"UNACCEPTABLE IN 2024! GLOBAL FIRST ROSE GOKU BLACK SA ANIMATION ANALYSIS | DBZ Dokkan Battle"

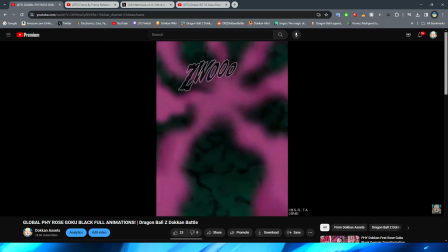(4:06)
as a brand new like premium unit in i believe four years and
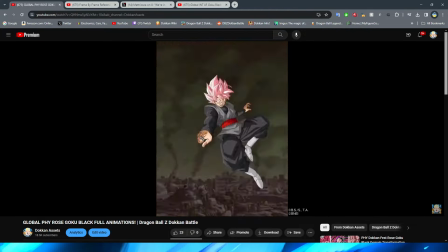(4:11)
obviously you know above all that too he is a fan favorite
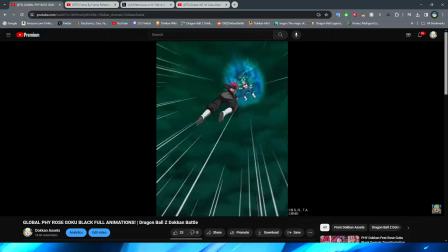(4:15)
character right he is you know one of people's favorite characters from Dragon Ball Super I'd say he's probably like if they ran a poll right he would definitely be
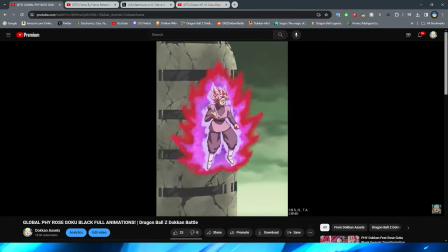(4:24)
top five so it's kind of a shame to see them do the boy dirty and not to mention right this kind of you
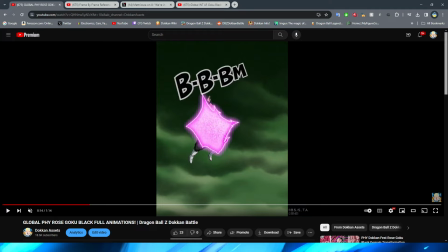(4:32)
know would tell me that we're not going to get a new rosé for a while either which is a little bit unfortunate and not to mention I know people have been saying he's not that good kit wise either bro how do you make a unit where the kit is not good and the animations aren't good that that's
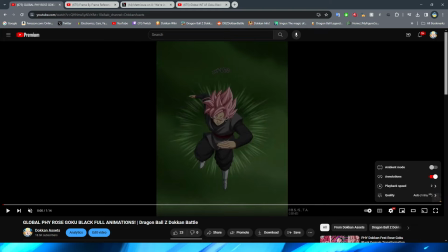(4:47)
crazy to me so i guess i shouldn't say not good because i don't think that these animations are absolutely terrible we're gonna go through them in the slow-mo now i just think that they're definitely not up to snuff like i think the easiest thing that i can say about these before we get
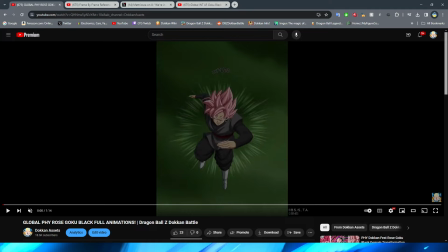(5:04)
in right like my kind of you know summary of my thoughts at the moment is i swear that this is a unit from a couple years ago that they had these animations in the vault and then they just never released it and they were like oh we want to release
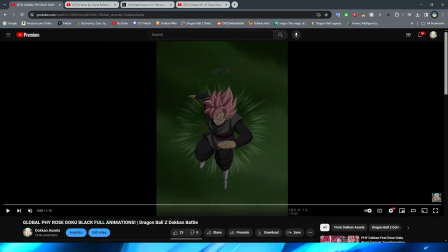(5:18)
something cool for the global first so grab those rose animations we had sitting in the back hard drive right i'm sure that's not actually what happened but it definitely feels like that either that's the case or they had the b team working on this one because every time
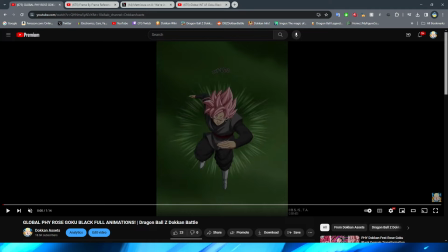(5:32)
i look at these animations i swear there's an a team for Dokkan animations that's working on the big boy stuff for the year, and there's a B team that's working on the animations that works for just like the in-between Dokkan Fest for the year. I don't know if that's the case either, but it just definitely kind of feels like that from just being an observer, right?
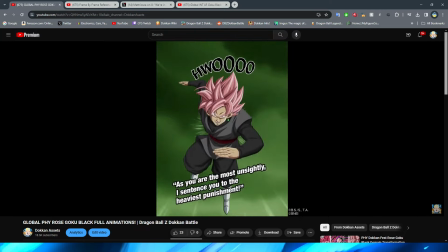(5:51)
All right, so let's get into it here. So we first have this shot of Rose dashing in, which I think looks pretty good.
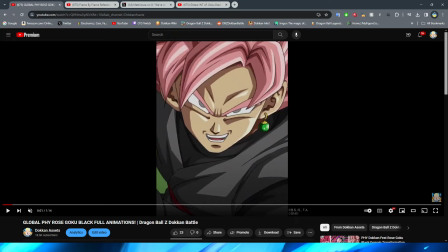(5:58)
One thing that I will say is that they definitely did a very good job emulating the art style of the goku black arc right and i know that's going to be ironic because i know a lot of people be like oh well you know they're emulating the stinky quality of uh you know
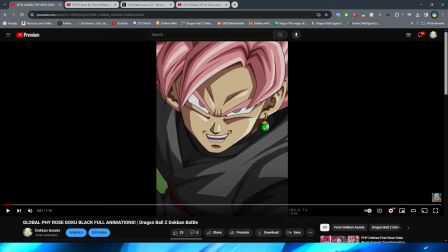(6:13)
dbs which i know definitely there is maybe some of that in there but um i mean like obviously the visual style of like you know the colors and the line work and the shading and all that good stuff so they definitely did a pretty good job emulating all that so obviously we have
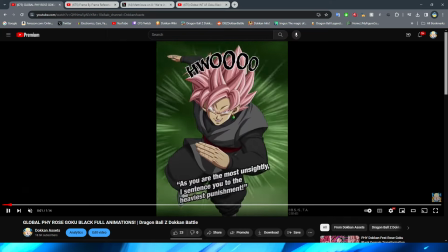(6:28)
Goku Black come in in this initial shot, right? This looks pretty good. Nothing really to complain about here.
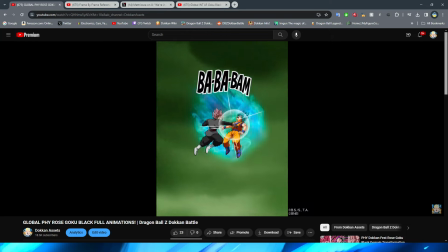(6:34)
We then have the boy come through and punch a couple times. This looks okay, right?
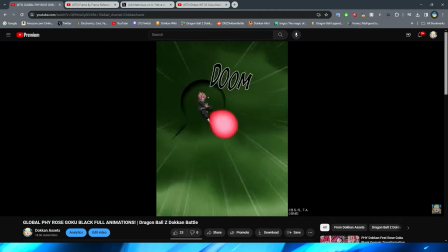(6:39)
It is definitely nothing crazy, and it is a little bit more of a far away sprite,
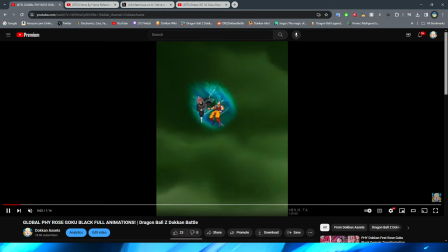(6:43)
so you know, it kind of makes sense that obviously it just looks like rapid fire punches and kicks,
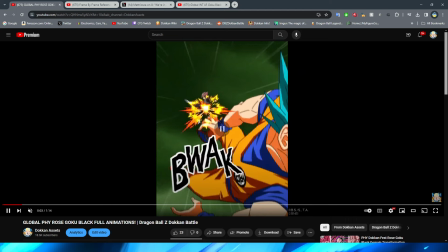(6:48)
but I feel like it could definitely look a little bit better. I mean, obviously, and that's another thing with these animations. I swear there's so many shots where they do it from far away. that's why I really want to look at the comparison to some of this stuff because I swear they just do it from far away sometimes just so that they can spend less resources and money on these type of shots because
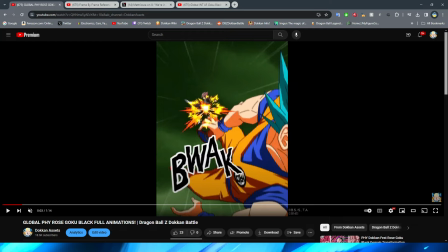(7:07)
sometimes Dokkan does these far away shots when in the anime it's a little bit more zoomed in but as he kicks Goku away there is a little bit of minimal
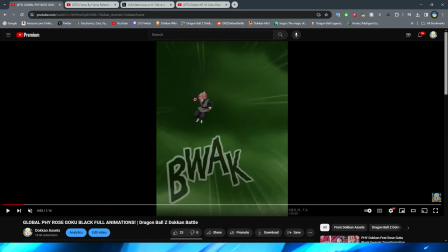(7:15)
movement there which is pretty nice but you instantly have this transition to this right There is no in-between of pose change, right? Where he's like putting his leg down, you know, changing his hands. I guess the implication is that because you can't see his other arm that then holds the key blast later, it's like then being charged behind him.
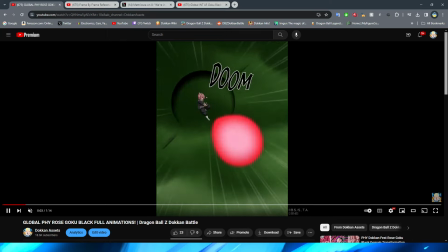(7:35)
But I feel like that's a little bit of a stretch, right? You do have him lean down and then fire off the blast. I guess they're firing off the blast. This pose change is a little bit more acceptable, but I still feel like they could have had some animation of him bringing his hand forward to throw the blast.